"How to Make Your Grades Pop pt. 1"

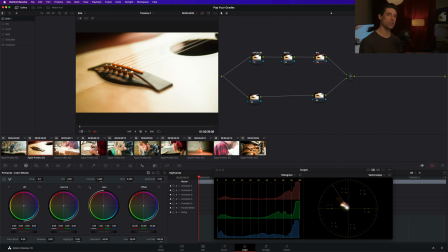(4:02)
So I'm actually going to cheat a little bit and I'm going to trim my exposure just a hair before we build that overall look because it's going to allow us to have better context for building that look.
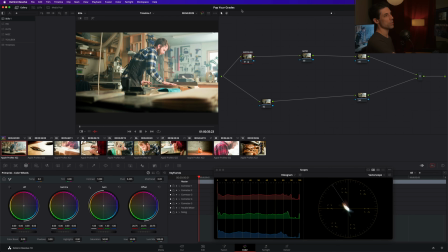(4:12)
So here's how it's going to go. Let's go to shot number 1. I'm going to go to my exposure node and do something close to what I'm going to be doing in a moment anyway. I'm just going to start with it where I would normally start with my look just to get a more centered exposure.
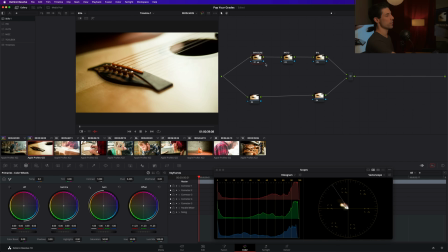(4:25)
Same thing on shot number 2. I'm just going to trim that in like so. Shot number 3, same thing. And in fact, if I was really feeling lazy, which I am, I could go to shots 5 through 10.
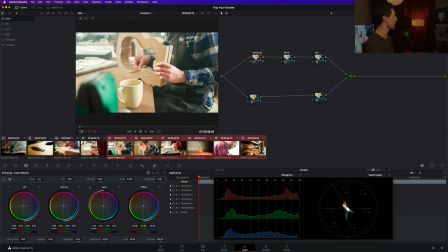(4:36)
I'm going to tap shot 5, hold down shift and click shot 10. And now I'm going to middle click on shot number 4. And it's asking if I want to replace those grades, and I'm going to say yes. And all this is doing, actually I take that back. We're going to middle click on shot number 1 because that's where we did our exposure trim.
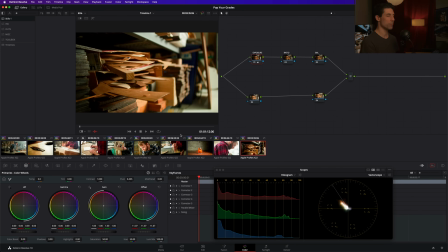(4:52)
I'm going to hit replace. And because all we care about right now is just getting a better viewing context for setting up our look, it doesn't have to be perfect.
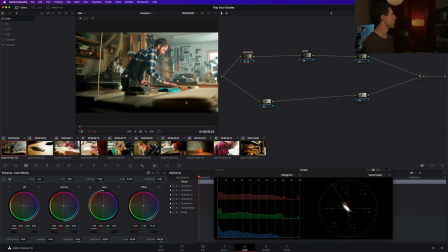(5:00)
We've just pasted what we did on shot number 1 onto all these shots to get a better reproduction of what the image is ultimately going to look like. With that in place, let's now go over to the timeline section of our node graph where we are going to build our look.
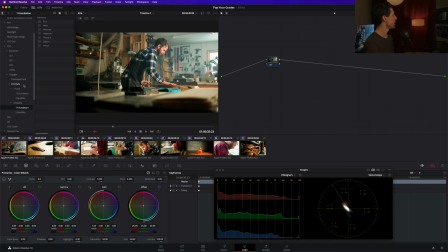(5:14)
And the way we're going to do this today is using a couple of components from the Pro Pack of my Voyager LUT Pack that I released earlier this year. So here's how we're going to do it. I'm going to start with a palette foundation. Let's go up here, and I think I want to try out Mars.
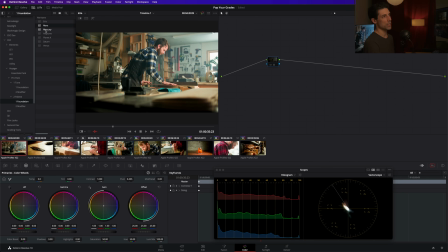(5:29)
That's just going to give me some denser reds in particular, and you can see how it's kind of like altering my color palette, and it's giving me more pop right out of the box, right? Skin tone is deeper.
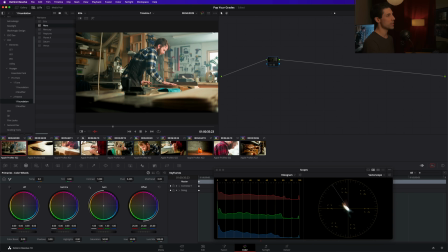(5:40)
Those red accents on the wall in the background are deeper. The separation, the color contrast between our luthier's shirt and those red elements is greater. So this is a win already. I'm going to label this as we go. So let's call this palette F. And I just want to point out that's not something that's just happening on this shot.
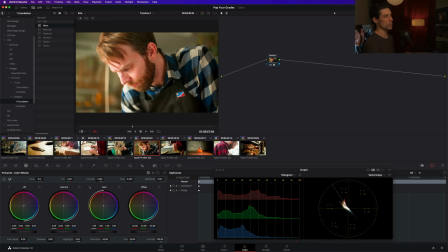(5:58)
That's happening on all these shots. We're just getting a little closer to a more popping reproduction without even having to grade individual shots. So that's a win. Here's the next thing I want to do. I'm going to do a new serial node, and I'm going to go to my tone modifiers, and I want to take a look at Electra.
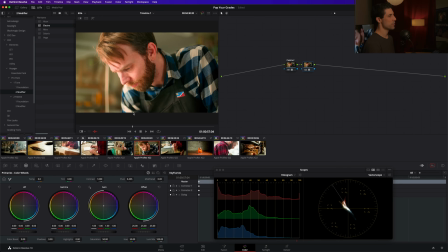(6:14)
I think that's going to work really well for us. Same thing. We're just getting a little more pop out of the image.
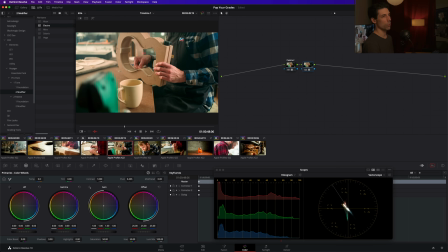(6:19)
In this case, we're getting some cool shadows and warm highlights. I like what I'm seeing on his hand there.
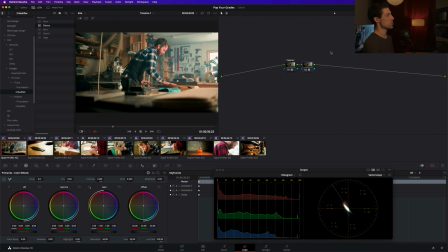(6:25)
If we go back to this wide, I really like what that's doing. We're just starting to get some more pop without even having graded individual shots yet. So for this, we're going to label this node Tone M. And these are the only 2 components of my Voyager LUT Pack that I want to use today.
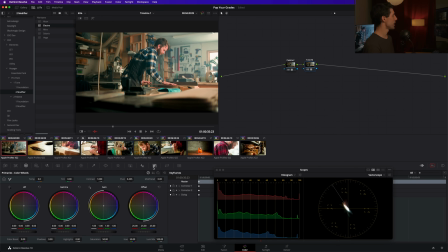(6:40)
Just these 2 are doing exactly what I want. And the only adjustment I'm going to make now is on Tone M. I'm going to go here and set my key output gain to a
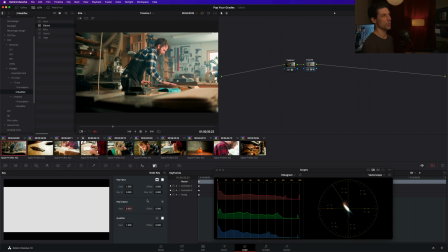(6:48)
0.65 because I feel like I want just a little bit less than the full strength for that adjustment. So that's strategy number 1. Get a look in place. Whether it's using Voyager or something else, I don't care. But get a look in place that is starting to chip away at your agenda of making the grade pop.
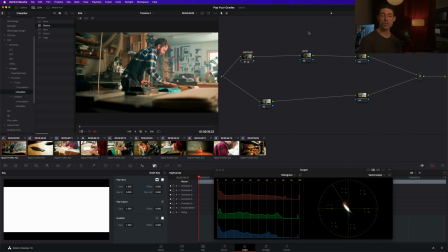(7:05)
And that's really the theme that we are going to start to see emerge today for overall strategy for making our grade pop is you want to be chipping away at that agenda at every turn, at every opportunity. So it's not a matter of one knob or one adjustment.
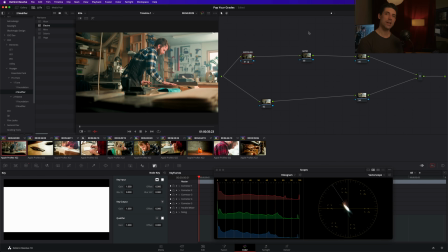(7:19)
It's a matter of a series of cumulative adjustments that in the net give you that eye-popping grade that you're looking to get. Okay. So we've got our look in place and we are now ready to begin grading at the individual shot level. And we kind of have a head start already because we've already exposed this image. I'm just going to put fresh eyes on it now that we have a lookup.
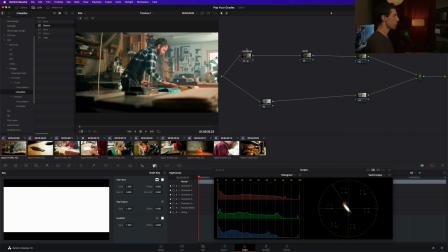(7:37)
And I think that looks really great. Let's go to our ratio node next. This is where I'm going to work my contrast ratio. And probably in most of the contrast adjustments that we do in this piece, I'm going to be twisting my contrast to the right. I'm going to be trying to increase my contrast and just max out that eye-popping contrast
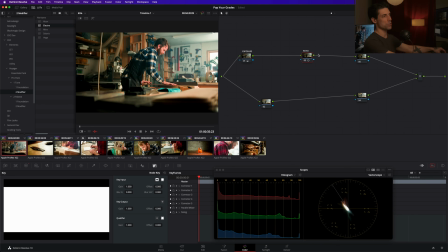(7:56)
without things getting crazy garish or overly clipped in the highlights and shadows, okay? So something like that, that's a good healthy hit of contrast. Let me go to my primaries palette so you can actually see it.
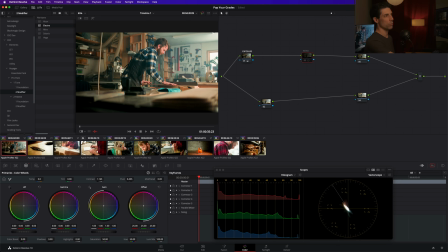(8:08)
That's a 1.16.
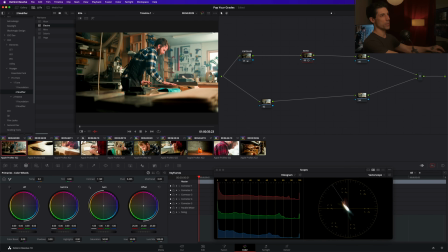(8:10)
That's a significant contrast bump that I'm making there. And I'm feeling really good about this image. I'm ready to move on. Actually, the last thing that I want to do, I'll take it back, is go over to my balance node and just point out another strategy, the second of the 2 strategies I want to emphasize. And that is to max out your color contrast using your balance.
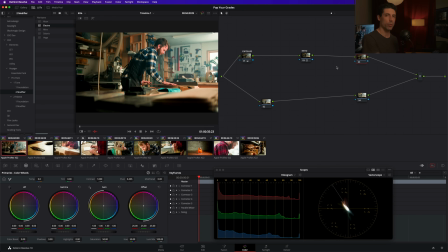(8:28)
Balance is something that we're going to do in every shot. We're probably going to make some sort of adjustment to the amount of red, green, and blue in the image. If we orient that adjustment around the goal of maxing out color separation, which is going to give us an eye-popping grade, again, that's an opportunity to chip away at our agenda of making an eye-popping grade,
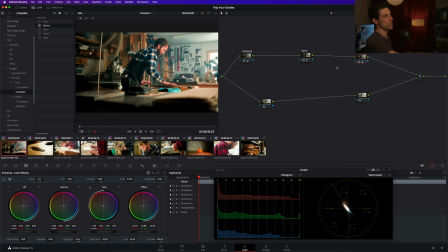(8:47)
okay? So for a shot like this, I'm really just going to nudge things around until, to my eye, my color separation is maxed out. I'm just looking at separation between the various colors in the image and
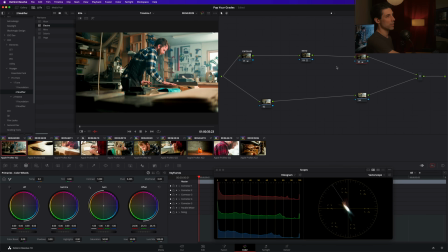(9:03)
how strongly or weakly they contrast against each other. In this case, not much was needed in order to get to what I would call the optimal position for that, but it's an opportunity that I'm going to be looking out for in every single shot for the rest of this grade because it's a free way of getting a little bit closer to
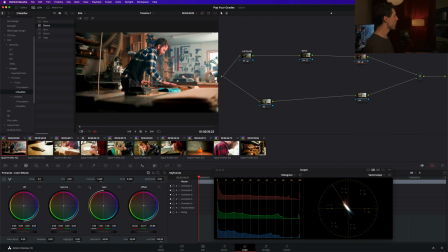(9:22)
that eye-popping goal that I've got. Let's move on to shot number 2. We've already exposed down a little bit.
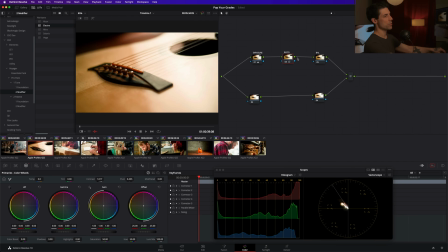(9:28)
I'm going to go over here to my ratio node, maybe add some contrast. I think that contrast is actually looking pretty good. Maybe we can go a little bit lower on exposure. I'm pretty happy with that shot. Let's look at shot number 3 here. Trim exposure in a little bit more. Go over to, I think my contrast ratio is good, although maybe we can go a little further.
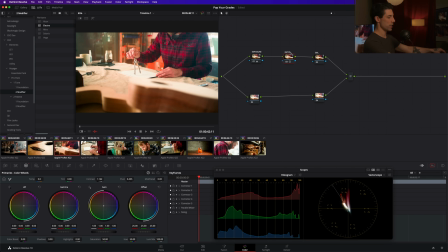(9:51)
There we go. See, like where I was a moment ago, that was fine. But if the goal is to make the grade pop, I'm going to see if I can get away with putting some more contrast in there, because that's going to help drive that agenda. Okay, let's go over to our balance. Same thing. Let's just see if I can nudge this and get a little bit better color separation.
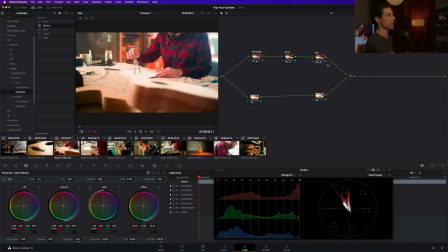(10:08)
That's not night and day, but I'm getting it by making that little nudge there. So that's a win. Let's go over here to shot number 5. I'm going to skip shot number 4 because it's super similar.
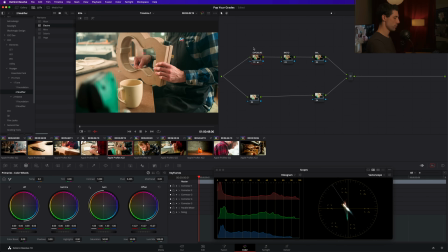(10:20)
That's looking good. I'm going to go a little more open on this exposure. And let's go over here to my contrast pivot. And again, just see how much additional contrast I can get away with in this shot before things start to clip out and look weird.
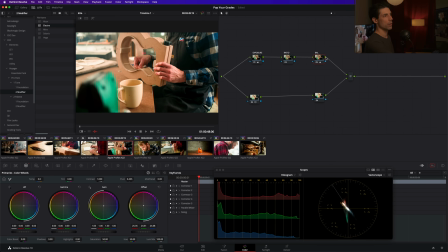(10:35)
And I'm going to go over to my balance and optimize that as well. Something like that. Okay, so you can kind of see we're making our way through here and
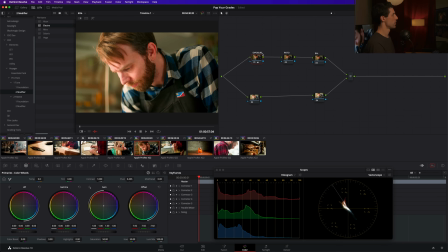(10:48)
taking advantage of built-in opportunities with color balance and contrast to introduce more eye-poppingness to the image. But I want to advance forward now to shot number 8 and take a look at what we can do for this shot.
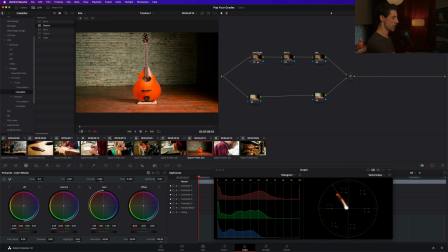(11:02)
I mean, this looks pretty nice already, right? It's a nice dynamic image. It's got some motion to it. Let's go over to our contrast node, see if we can't get a little more contrast like we've been doing. And I want to try something additional here on this shot. Let's go down to the secondaries branch of the node tree.
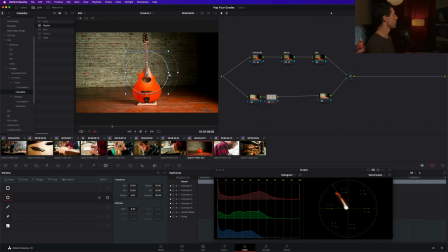(11:17)
I'm going to add a new window with, or rather a new node with a circular power window. And we're just going to outline this slick looking guitar here. And I'm going to set the window to be inverted. So we are affecting everything outside of the selection that I've made.
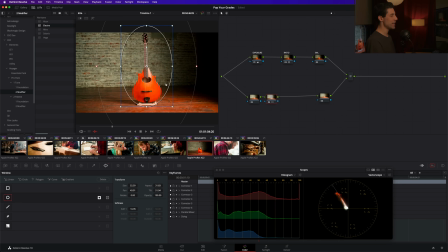(11:34)
And I want to try two things here. We're going to try kind of like a vignette-ish style adjustment where we're just going to knock things down around the instrument. That's making the grade more eye-popping. There's now more spatial contrast in this image than there was before.
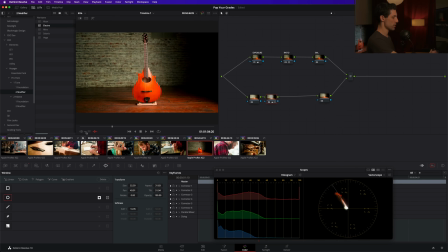(11:48)
And I'm even going to press my luck and try going a little further with this and try cooling off in this area. So I'm going to take this same offset adjustment that I'm making and try and bias it towards my blues a little bit. That's a little more stylized. That's a little bit more of an elevated look, but it doesn't look crazy.
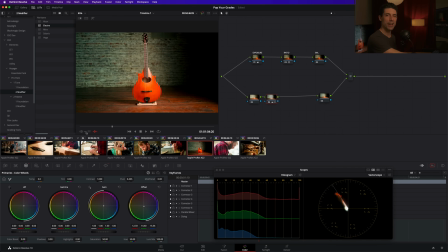(12:07)
We're not crashing over the cliff edge that I talked about at the beginning of this video. It's just a little more stylized, and the net here of dropping things down and cooling things off is that we've got a more eye-popping grade.